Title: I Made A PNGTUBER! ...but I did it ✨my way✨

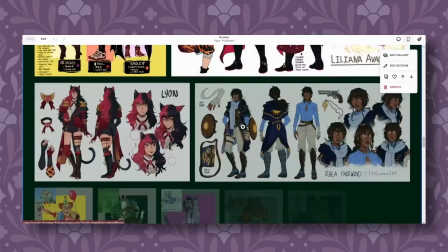(4:06)
For me, that's often different portfolios for my various work, whether that's digital illustration, costume and clothing design, or more crafting adjacent arts like sculpting.
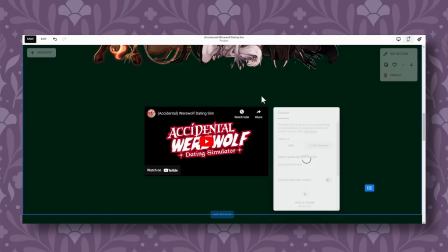(4:14)
I can even create dedicated portfolio galleries for a particular project to show the development and finished product in more detail.
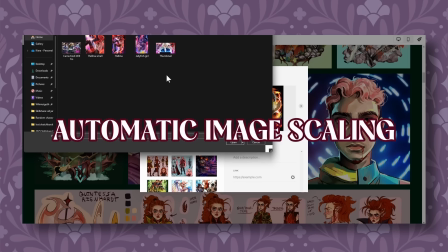(4:21)
Plus, I can keep any of these galleries updated with the click of a button because tools like automatic image scaling will make sure my pieces are always arranged in an appealing way.
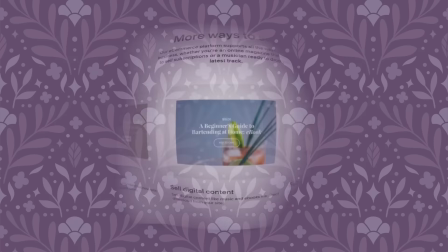(4:29)
And since selling prints and other merchandise often goes hand in hand with art creation, Squarespace also offers online stores that can be hosted right alongside your portfolio site, and they provide all the tools you could possibly need to sell services or products like built-in inventory management,
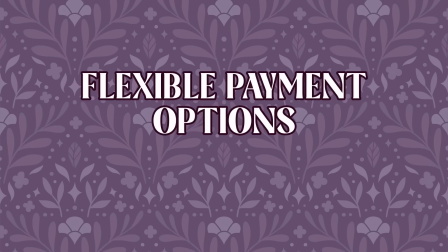(4:42)
shipping, fulfillment, and more. And with a wide range of accepted payment options, means purchasing is always made simple for you and your customers. So if you'd like to create a portfolio to showcase your work or a store to sell your wares, you can head to squarespace.com for a free trial, and when you're ready to launch, head to
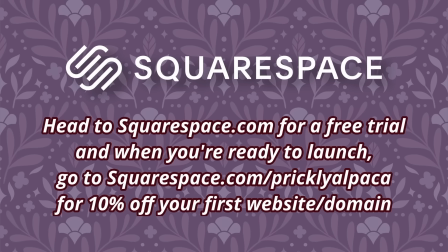(4:59)
squarespace.com/pricklyalpaca to save 10% off your first purchase of a website or domain. Thank you so much as always to Squarespace for sponsoring this video.
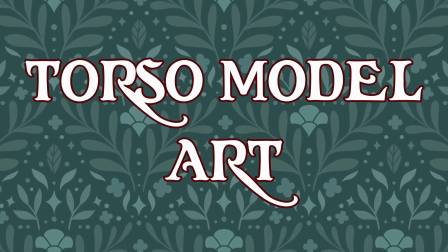(5:05)
Now let's get back to it. Getting into the actual character art for my models, I decided to start with the thigh up model because I knew it wouldn't take me quite as long,
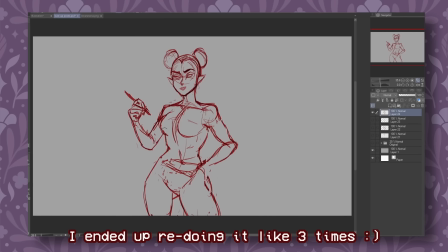(5:13)
and I wanted to use it for testing purposes before I fully committed to my methods, but we'll get into that a little bit later.
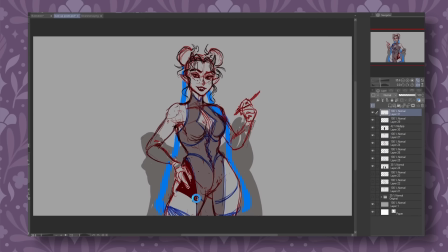(5:19)
The artwork for these honestly didn't end up differing too much from my original style. I did just reduce the amount of detail in the painterly stage whenever I was working on these,
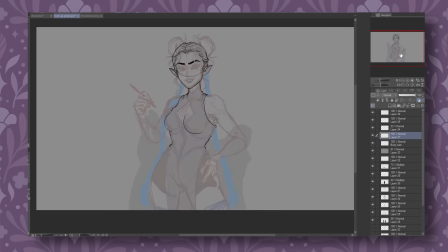(5:28)
and I also definitely leaned more into anime stylization and proportion since I feel like that's a little bit more appealing for a sprite like this.
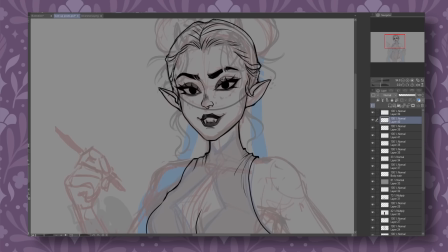(5:35)
My typical style definitely leans a lot more semi-realistic, and for an avatar like this, I just don't think that's as fun.
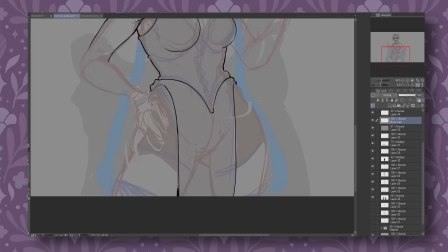(5:41)
My stylization and drawing methods here mostly differed in number one,
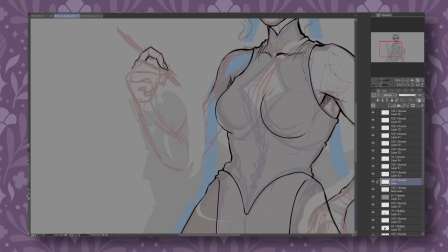(5:45)
how much I relied on line art whenever I was making these, and number two, in how I utilized layers.
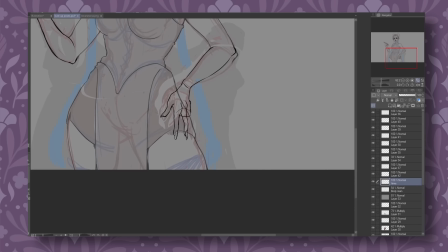(5:51)
I definitely leaned way more into line art for these sprites than I normally do because it helped everything to stay a lot cleaner and more organized,
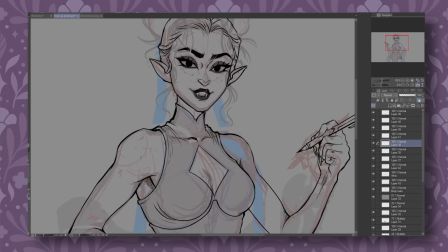(5:58)
and that was definitely helpful for how I dealt with layers on this project because similar to how people do whenever they make actual live 2D VTuber models,
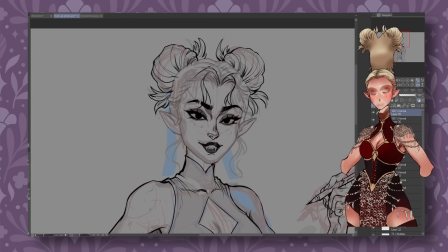(6:06)
I split pretty much every element that I could up into individual layers so that I would have as much control over everything as I could in post-production.
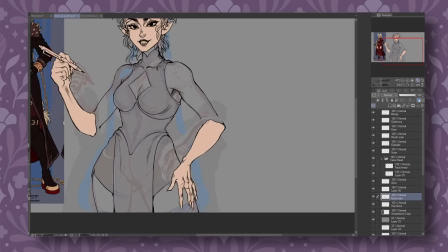(6:13)
That means the outside of my character's jacket was one layer, her torso and shoulders were one layer,
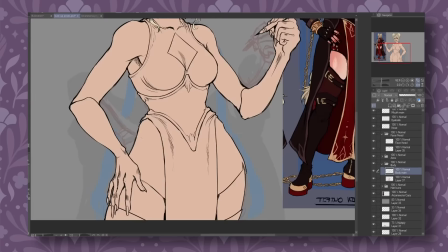(6:19)
each individual arm and sleeve were separate layers, her hair was a layer, her head was a layer,
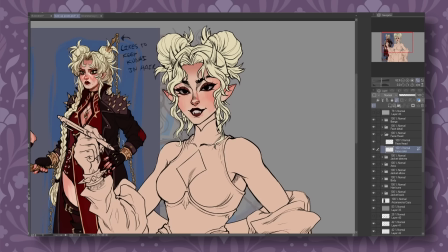(6:25)
her facial features were separate. You get the idea. That of course also corresponded to the flat colors on a layer below the line art,
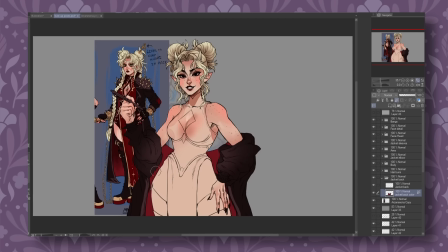(6:31)
and from there I basically colored everything about as normal as I usually would with a little bit less detail,
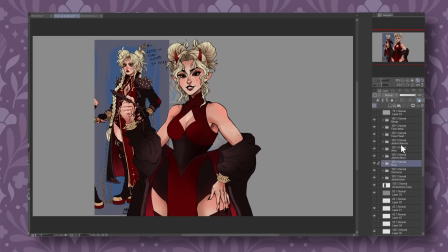(6:37)
also utilizing a lot of gradients and a lot of the airbrush tool,
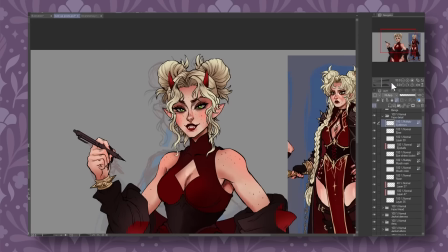(6:41)
and whenever I was adding little details like jewelry, I also made sure to do all of that on separate layers.
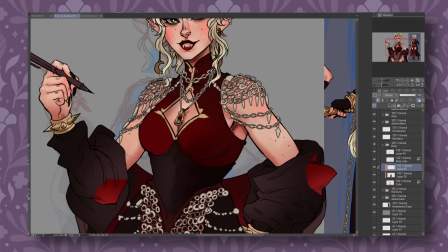(6:46)
At this point, I pretty much had a usable model, or at least usable enough to do my tests, which I am not going to show you at this point in the video.
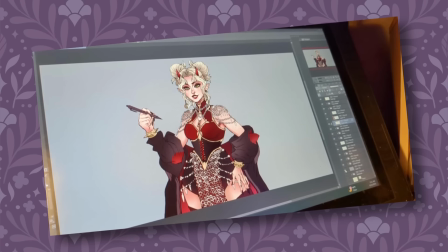(6:54)
At this point, I still fully intended to add lighting and shading to this model, but not before getting distracted by the full body model, which I intended to pour slightly more effort into.
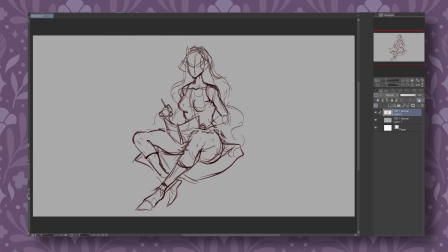(7:02)
For the full body version, I started with a little hunched over artist sketch of myself sitting on a pillow, and I quickly started to multiply my layers by doing the line art for different sections on different layers like I did on the thigh up version.
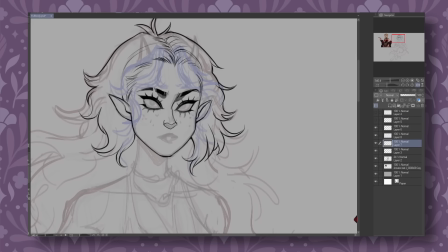(7:15)
Pillow was a separate layer, the main body was a separate layer, arms, face, sleeves, even the long hair was its own separate layer.
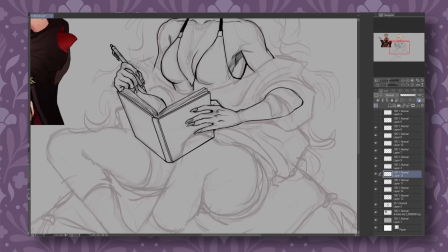(7:21)
Once I was done, I went ahead and selected the flat colors for each layer,
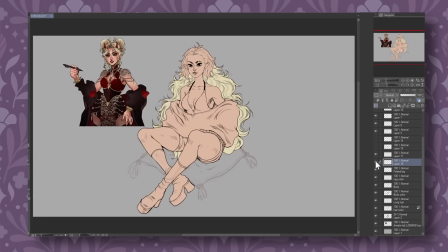(7:24)
but at this point the amount of line art and layers got even more intense because at this point I got the idea to add a line boil to each and every section of line art,
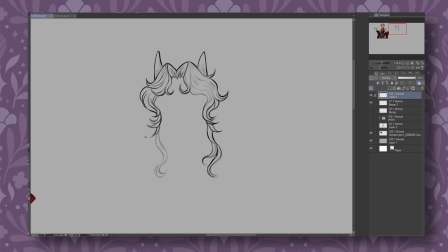(7:33)
and to do so in an animation loop of 3 different frames, which means redrawing the line art 3 different times. For anyone curious as to why someone would put themselves through such an act of masochism,
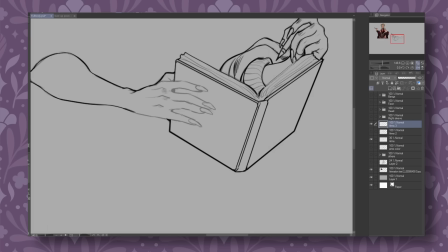(7:46)
this is mostly just a stylistic choice to add a little bit more motion. It gives a smooth, jittery animated effect and kind of makes it look like each frame is hand-drawn.
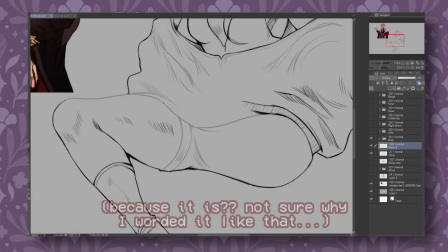(7:55)
You can also do a line boil with 2 different jittering frames.
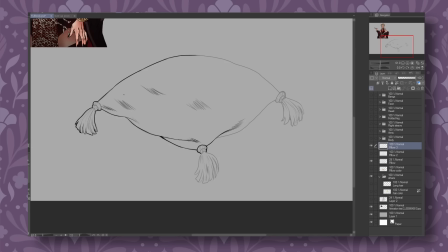(7:57)
In fact, I think that's more traditional, but I like the smooth look of 3 different frames, and I kind of wanted to see what this would look like.
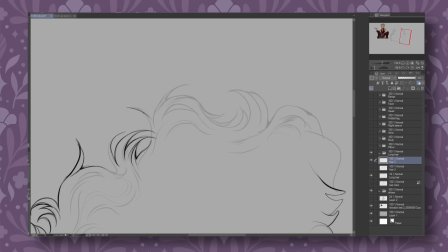(8:04)
Did this take years off of my life? Yes. But I actually got it done faster than I thought I would, and before I knew it, I was moving on to flat colors again.